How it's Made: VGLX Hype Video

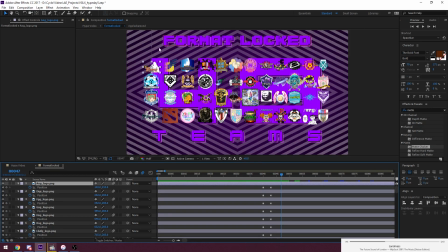Other than that, from a lot of text pulses with the music, standard stuff. Let's see. Does it have any interesting transition? Don't think so.
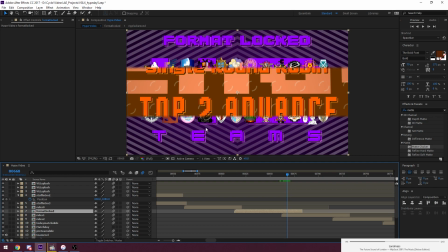Yeah, it's the same. It's the same mask stuff that I used in VGL Splash earlier. There's just a mask in the middle. It opens and then shows everything out the way.
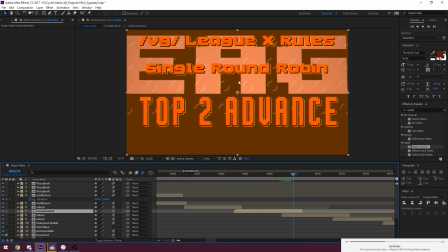Here, more of the same. Some text, same background, whatever.
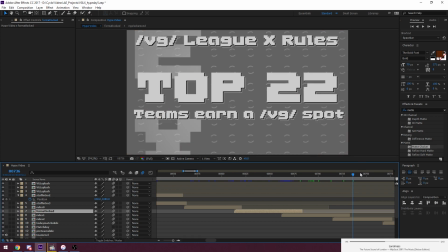Here, more of the same. Doesn't really change. It's just the color and the layout that change, but the way I've got this animated is just the exact same. So no need to go into depth here.
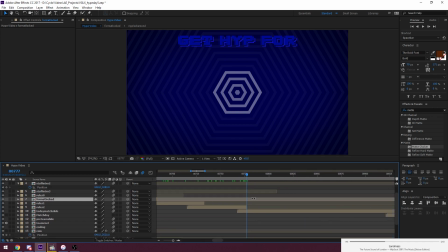And then this is the second occurrence of the rippling effect. And then, yeah, get hyped for today's matches.
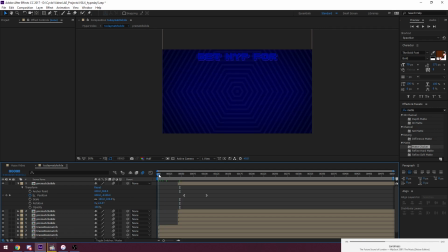So I guess I can go into it. It's kind of the same. It's mostly similar to stuff that I've already used, but there's some cool stuff.
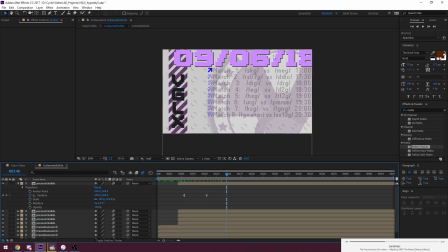And there's also the this composition is kind of interesting, so I'll go into detail.
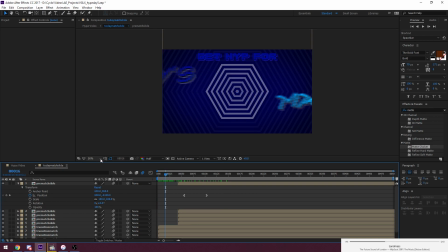But this is just pretty much the same effect. Let me fit to 100%.
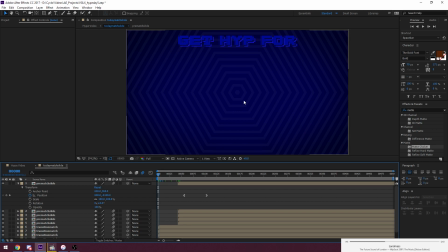Full, so it looks proper. Yeah, there we go. And again, you've got this this hexagon effect, ripples towards the outside.
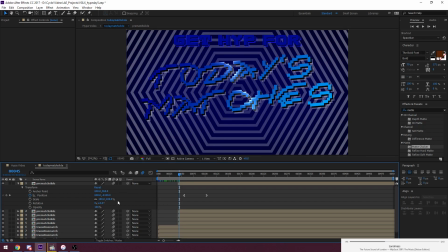Looks nice. But nothing you haven't seen before.
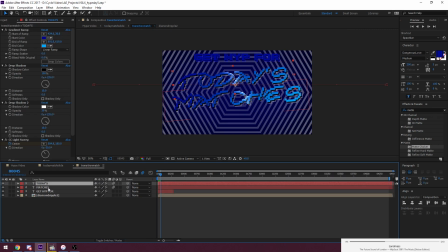What you haven't seen before, though, is the today's matches effect. Because I've got a bunch of keyframes for position when it comes to them.
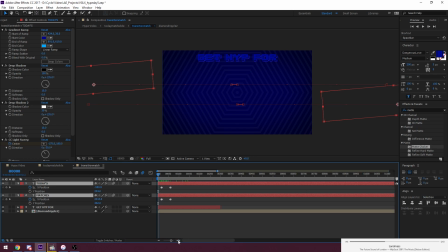Or do I? No, actually, now I remember. I do have. So never mind. I thought I did this using only one keyframe and then messing with the values in the graph editor, but no. You can do that, or you can use multiple keyframes. I usually recommend using as many keyframes as possible because it makes it easier.
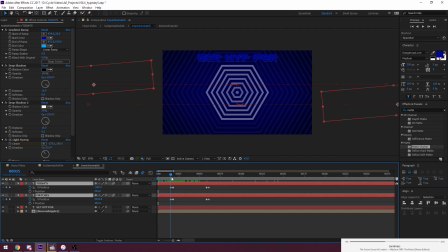The way I've got this laid out is you can see them right now. They're off screen, but you can see them. I've got the two text layers off the screen, and I want them to slide in fast from different from opposite sides.
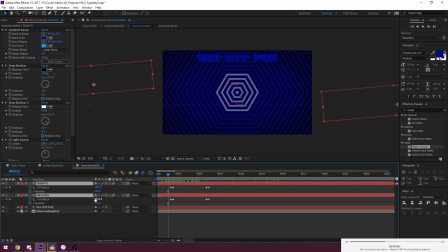So that's what I do here. You can see X position, very far in the negatives, very far in the positives, and then here they kind of get they're not quite in the center yet, but they've definitely gone on screen. And once I've got that, I can set.
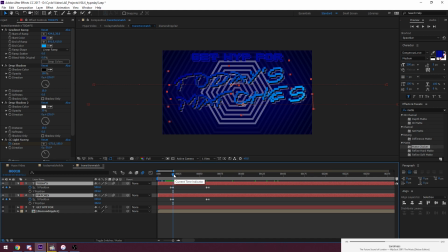I basically want to slow them down, just because I only want them to go fast to get on screen. And once they're on screen, I have them set to just slowly shift to the right and the left. And
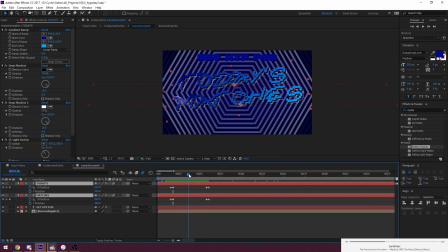during that time where I've got them kind of sliding like this, I also apply the you should be able to see if I go into effects. Actually, yeah, you can see it right now. The slide sweep, you can see it also.
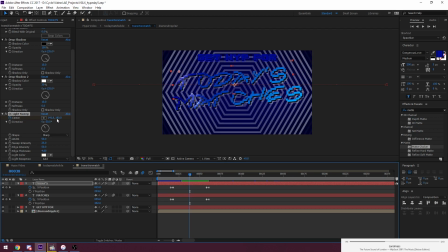And it's also animated. The center is animated. Here, for example, it's at 141x. If I take it after, it's at 648. So I want it to fast entry, then slow
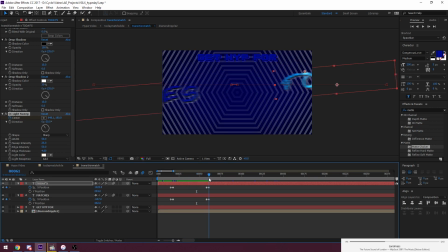slide inside of the screen, and then fast fade out. And then during that time, I have that that light sweep just to make it a little shiny, kind of interesting that way. And then for the color, it's pretty easy stuff. I just have gradient ramp.
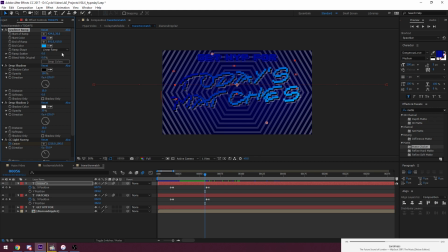What this does is it just you set a start color and end color. You position them however you want them to, and it makes a gradient. So that's pretty simple stuff. And then again, double drop shadow just to make it stand out a little bit more.